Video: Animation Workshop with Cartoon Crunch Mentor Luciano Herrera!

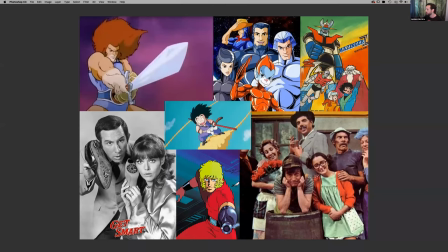256s
So as you can see, some of these shows, Get Smart, as I was saying, El Chavo del Ocho, Cobra, Dragon Ball Z, Silverhawks, Thundercats, Mazinga Z. Yeah, there were great influences on the ways that I see cartoons.
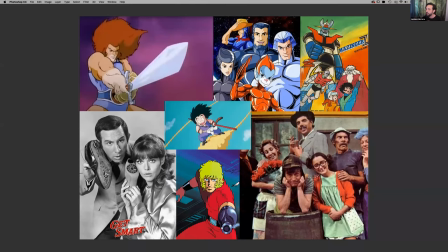273s
So the big one, of course, to me was He-Man.
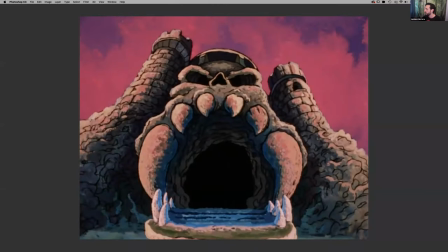278s
And the thing that I started to look at as an adult was that the cartoon itself has a way of making you feel a certain way through the designs and the backgrounds.
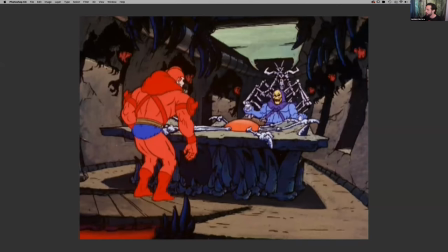295s
It's a very dark, actually, cartoon, and there's a lot of like things that you will think are not appropriate for kids, or maybe they're trusting kids to understand what's going on.
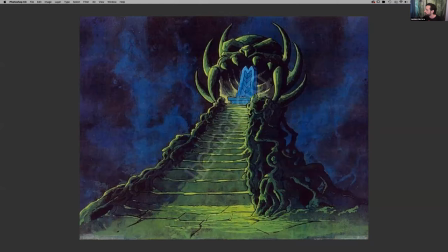309s
So there's a lot of like monsters, and it's very dark, and it's very much of its era.
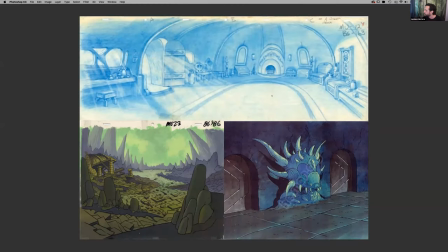317s
Same with the when you start breaking down the layouts and stuff, you can see the limitations that they had at the time with the medium and what they were trying to do. But it's a well-designed show for what it was doing.
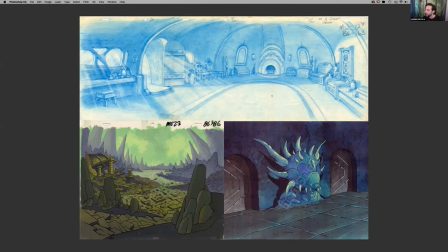333s
So one of the things that I really want to talk about is
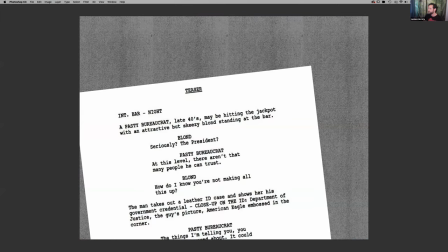338s
story and how everything starts with a script. And most of the time, our designs, what you have to always keep in mind is design should always serve the story.
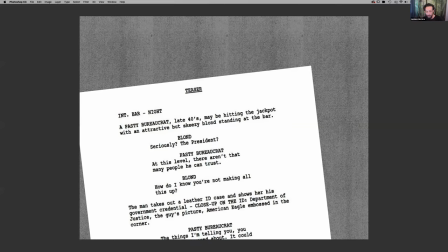356s
And your job is to not outshine the characters of the story, but to set them up and to allow this world to exist and fill it up with things to support, if not make the storytelling better.
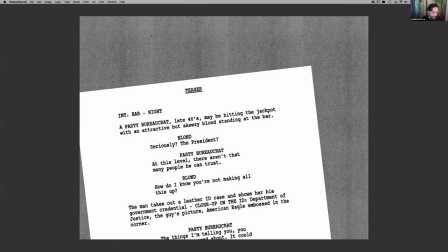374s
So what is important is the story, and that's something that you'll hear over and over again.
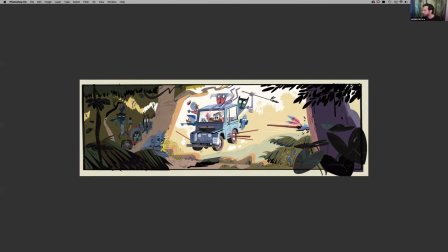383s
So one of the shows that I worked on for quite a while was DuckTales. And this is the main image that the art director put together for the executives to move forward.
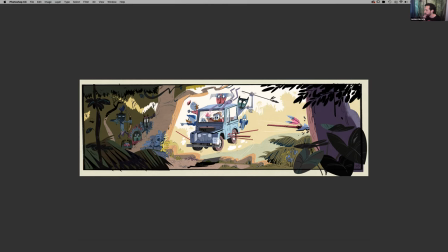401s
And this is the image that pretty much got the show, not made, but it was the main image that everybody agreed on that it should be what DuckTales should look like moving forward.
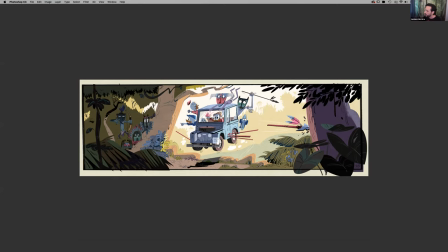417s
And if you look at this image, there's a lot of simplification and a lot of design and a lot of choices to highlight the story. There's a first read and then there's a second read.
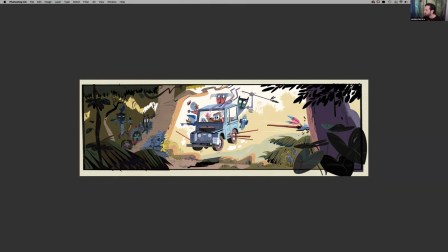431s
The first thing that your eye does is go to the main action where the family is in the Land Rover. And as you move your eyes around in the composition, you see more of their landscape and these Indians or natives that are trying to attack them.
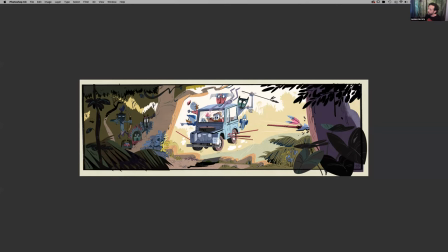448s
But it's an image that is doing so many things at once. It's simplifying everything to just tell the story, and it doesn't get in the way of the action. It's a very, very strong setup.
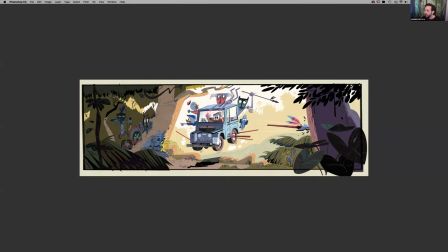465s
So when I was on DuckTales, I got to do some of the designs.
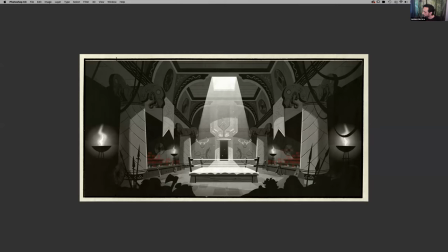473s
And this is, again, we were reading the script, breaking it down, and the team was breaking it down. And at that time, they were assigned off different designs or different backgrounds that needed to support what the story was saying.
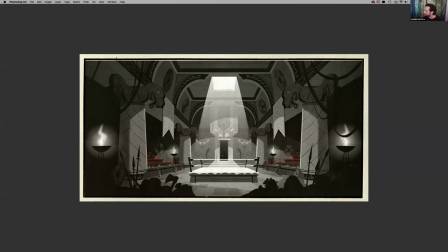493s
So this is like the first pass at this specific story.
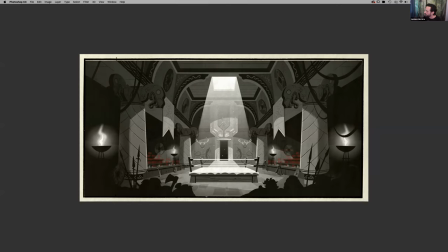501s
So in this episode, what they had was the DuckTales gang was going to Valhalla, and in Valhalla, the way that they settled their arguments or their conflict was by having a wrestling match a la
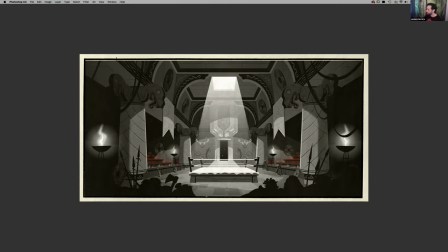521s
WWF or WWE, which I love the 80s, so Macho Man, Hulk Hogan, and all that stuff, it's right up there for me. So this was trying to show what the space would be like and what it would do and how it would be lit, how it's designed.
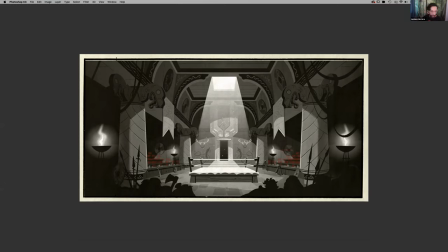540s
So if we look at specifically, we're moving towards the center, and the ring has to be everything on this specific design. And everything's supporting and moving your eye towards that ring.
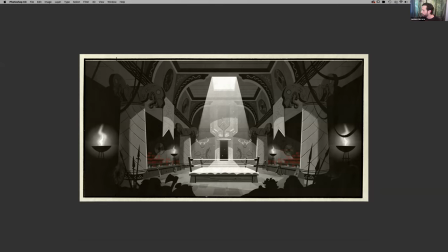556s
And then it allows you to move around and look at what else is going on. And that's when you start to fill up all those little details. And but the highest contrast, if you can see, is in the middle,
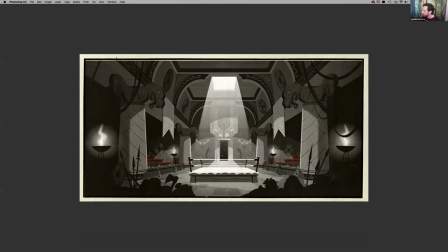571s
which is the highest value, black, and the highest white. And that focuses the audience exactly where you want to go.
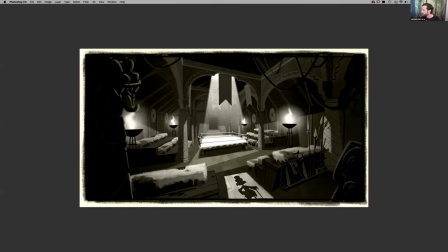582s
Then we move from there to a little bit of a more like atmospheric type of visual development piece where we can explore a little bit more of the mood and what it should feel. Again, what does it make you feel?
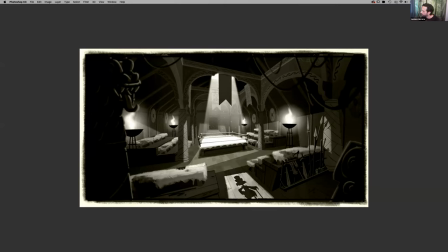599s
It's something that it's very much in my mind a lot when we're doing the work.
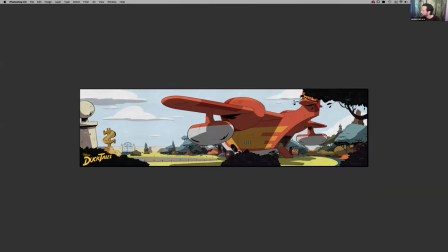608s
This is another piece, and this is more to illustrate path of action and where we're going and what the background is doing. This is not necessarily an exercise on design itself on this specific image,
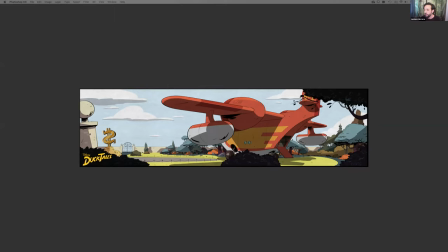624s
but it's more to serve what the characters are doing and where we're going. So, and this, So this background is designed to cover what we call fields.
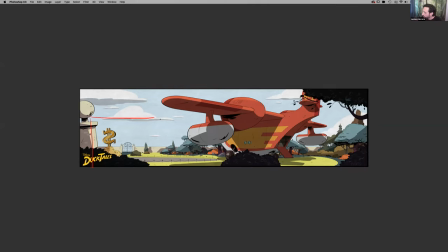639s
And the background, we will kind of start around here. We will move in this direction. And we will have the vehicle moving this way and all the way around
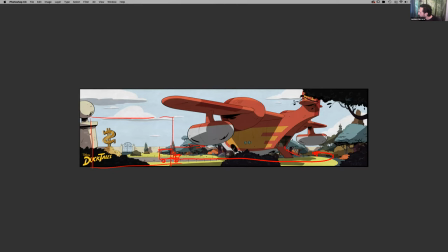658s
right where the airplane is, and then it will load up to the airplane. So we're doing a lot of things in this particular background. So the vehicle starts at a certain size,
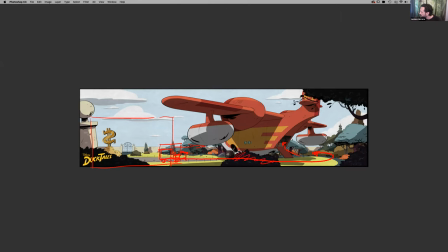673s
and as it goes through, we have this foreground element that will parallax in front of the vehicle to create the sense of depth. And then it will move and it will shrink and it will be much smaller
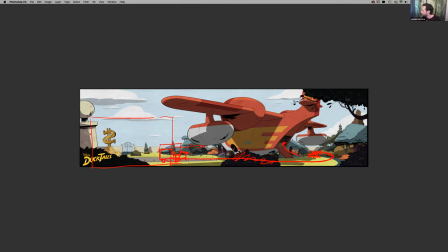690s
to create that illusion that we're not just moving in a horizontal line, but we're also moving in space. So that illustrates what we're talking about with
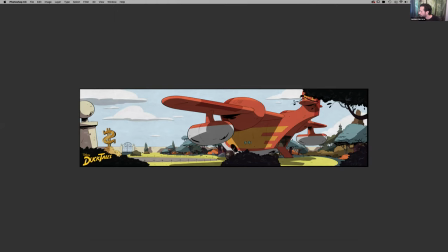703s
staging and allowing the background to support the story and the action.
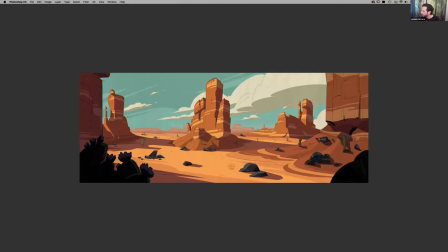712s
This is another background from DuckTales. In this particular background, we will not have any of the characters interact with the background or any element. It was just the background where we will look outside the window of a train and everything will be parallaxing and moving.
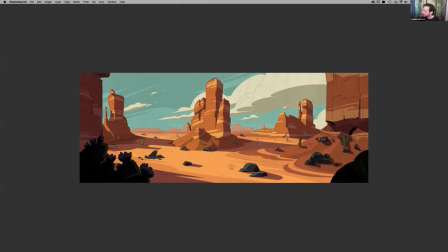729s
So how do we set up? So this is the first image that we see when we go to the west. So this was a way to set up the actual landscape, almost as a character itself.